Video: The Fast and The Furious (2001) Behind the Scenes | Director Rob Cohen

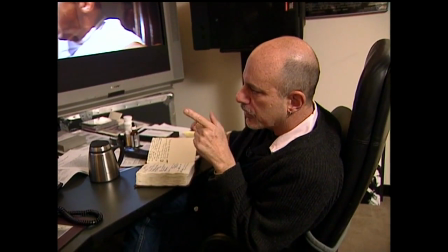0:22 I think those shots give you the idea. There's one shot that kind of lingers on the wire cutting into his arm,
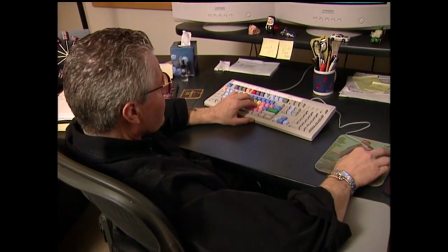0:31 so the question is whether it's a cumulative thing.
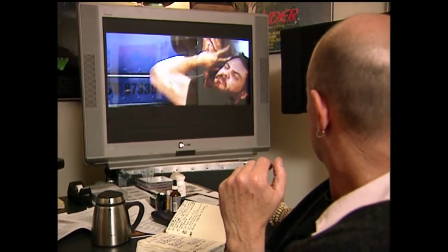0:35 See, later on, too, we've got a real big close-up of it where it looks like it's cut his arm in half, haven't we?
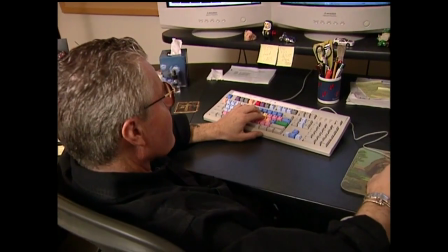0:40 Yeah, and I'm thinking that in the one time. I think that here the audience has gotten it subliminally that that wire is wrapped around his arm and has cut his arm.
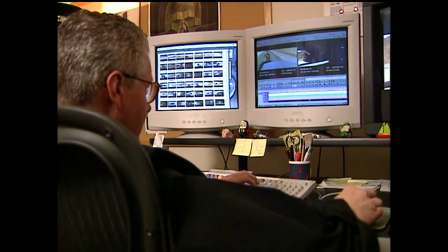0:51 The one that looks like it's cut it to the bone is the one that I think is too much.
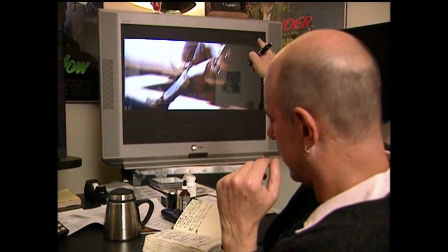0:58 That's the one. There we go. That's the bastard.
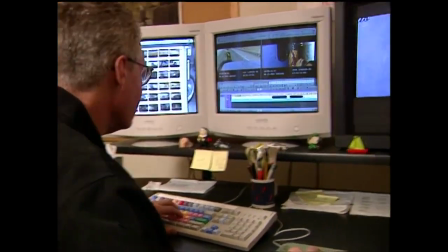1:05 Okay, cool. That's one. That's the one, isn't it? That's really the offender.
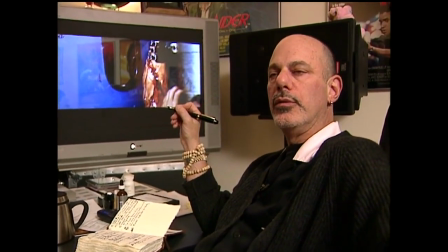1:14 We're working to try to earn our PG-13 rating.
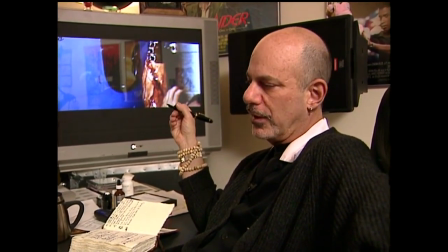1:21 And although the MPA will not tell you what to do,
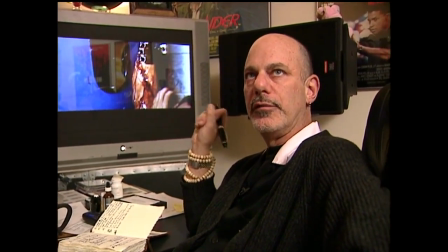1:25 they have indicated that the violence and blood factor on this truck is too intense for the rating.
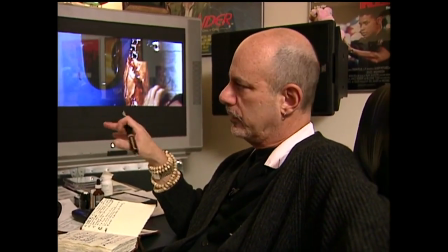1:33 So Peter and I are working to keep the integrity of the sequence,
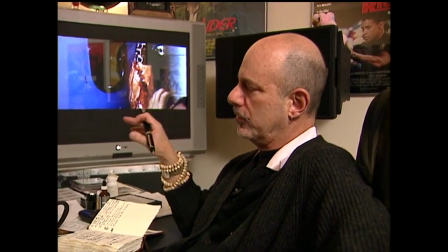1:38 but get that PG-13 because it's very important that the young end of
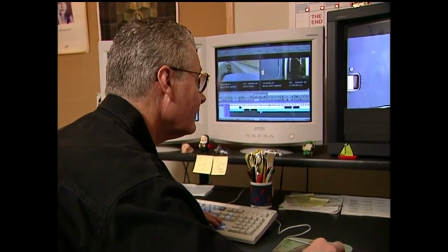1:44 the spectrum of the audience those kids who cannot drive yet who have a big
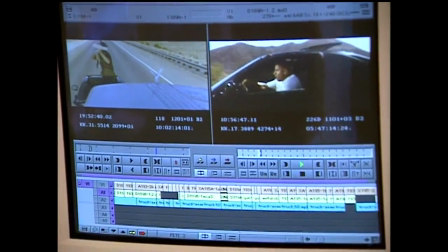1:50 desire to drive and learn about cars and speed and all the things
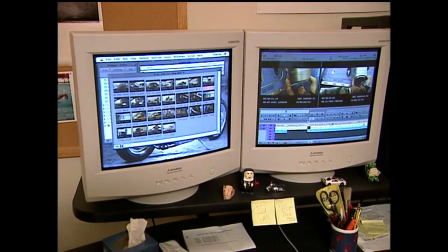1:55 that this picture is about for them to be able to see the movie that's
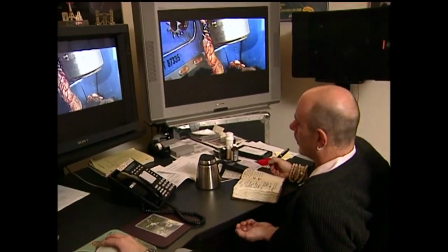2:02 not god I never would have thought that would have gotten them upset we're
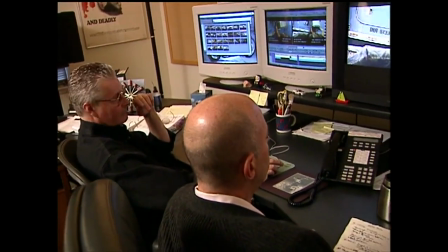2:11 keeping it for 14 frames at the moment well what happens if we take, you know, five frames off of it, see how it looks.
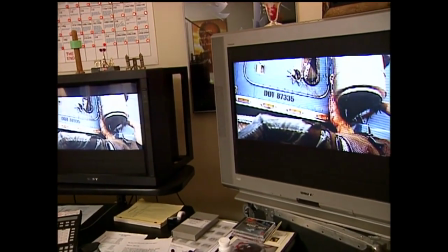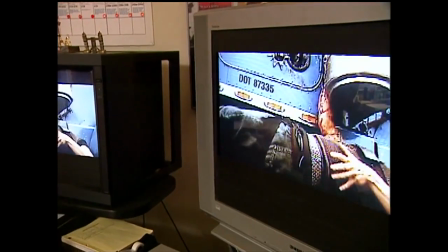Well, that is still effective. He covers it very quickly. Yeah. I don't think we've lost any of our impact if they'll accept it. No. No. Okay.
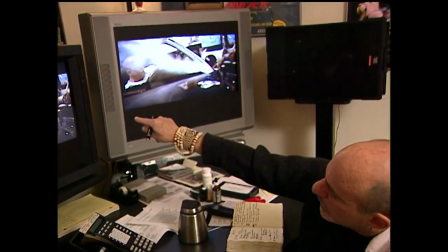2:42 So, the question is, since we see him here, do we need this?
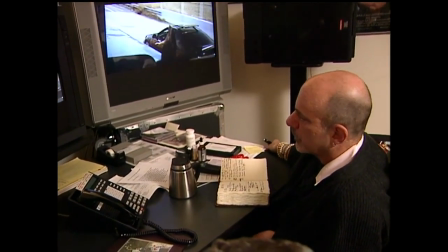2:51 Let's try and… You know, because we could go right to the next event, which is the shotgun.
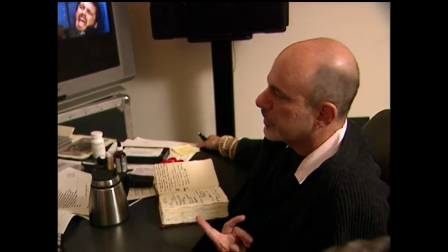2:55 We don't We don't need, we see him squiggling around on a, I mean this is what makes it gruesome is the guy in pain, you know, I think.
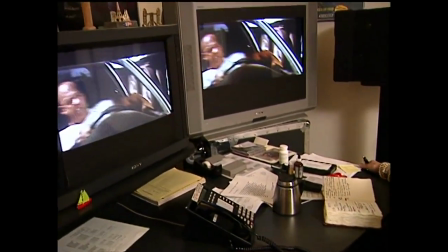3:04 They can't say we're not trying to eliminate some of their problems either. I think we've driven the squibber shot, we've cut one complete,
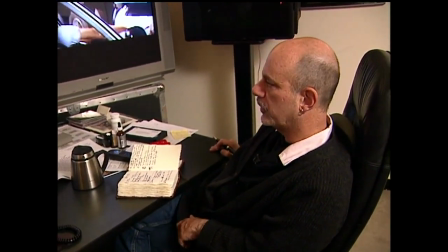3:12 we've lifted one arm shot and now I think it's a matter of watching ourselves and trying to find shots which don't feature it.
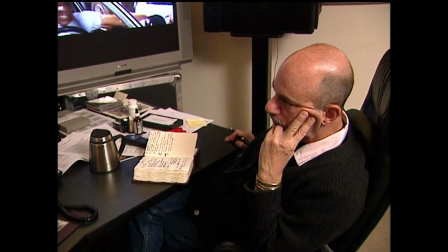3:20 Okay. Like, it's not worth it for Don't Leave Me, Don't Leave Me to, you know, get a PG, get an R rating, you know.
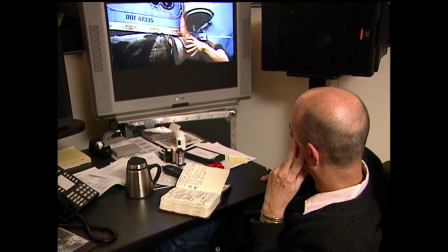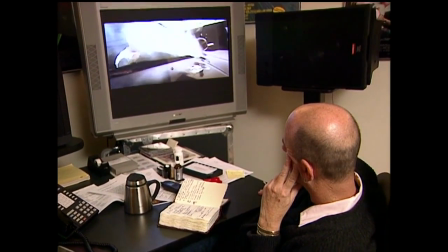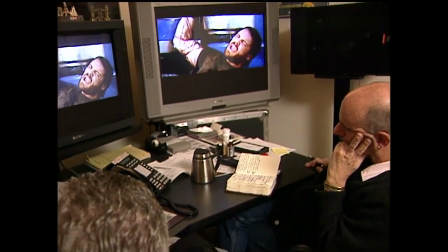3:42 Well, that one could be, you could take that one out, Governor, because we now then go to another event.
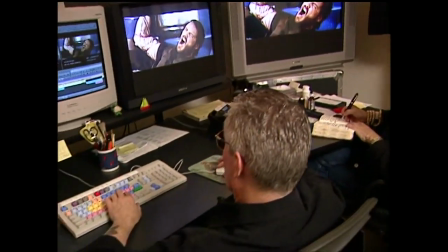3:48 Yeah, why don't we drop... The second one? Yeah.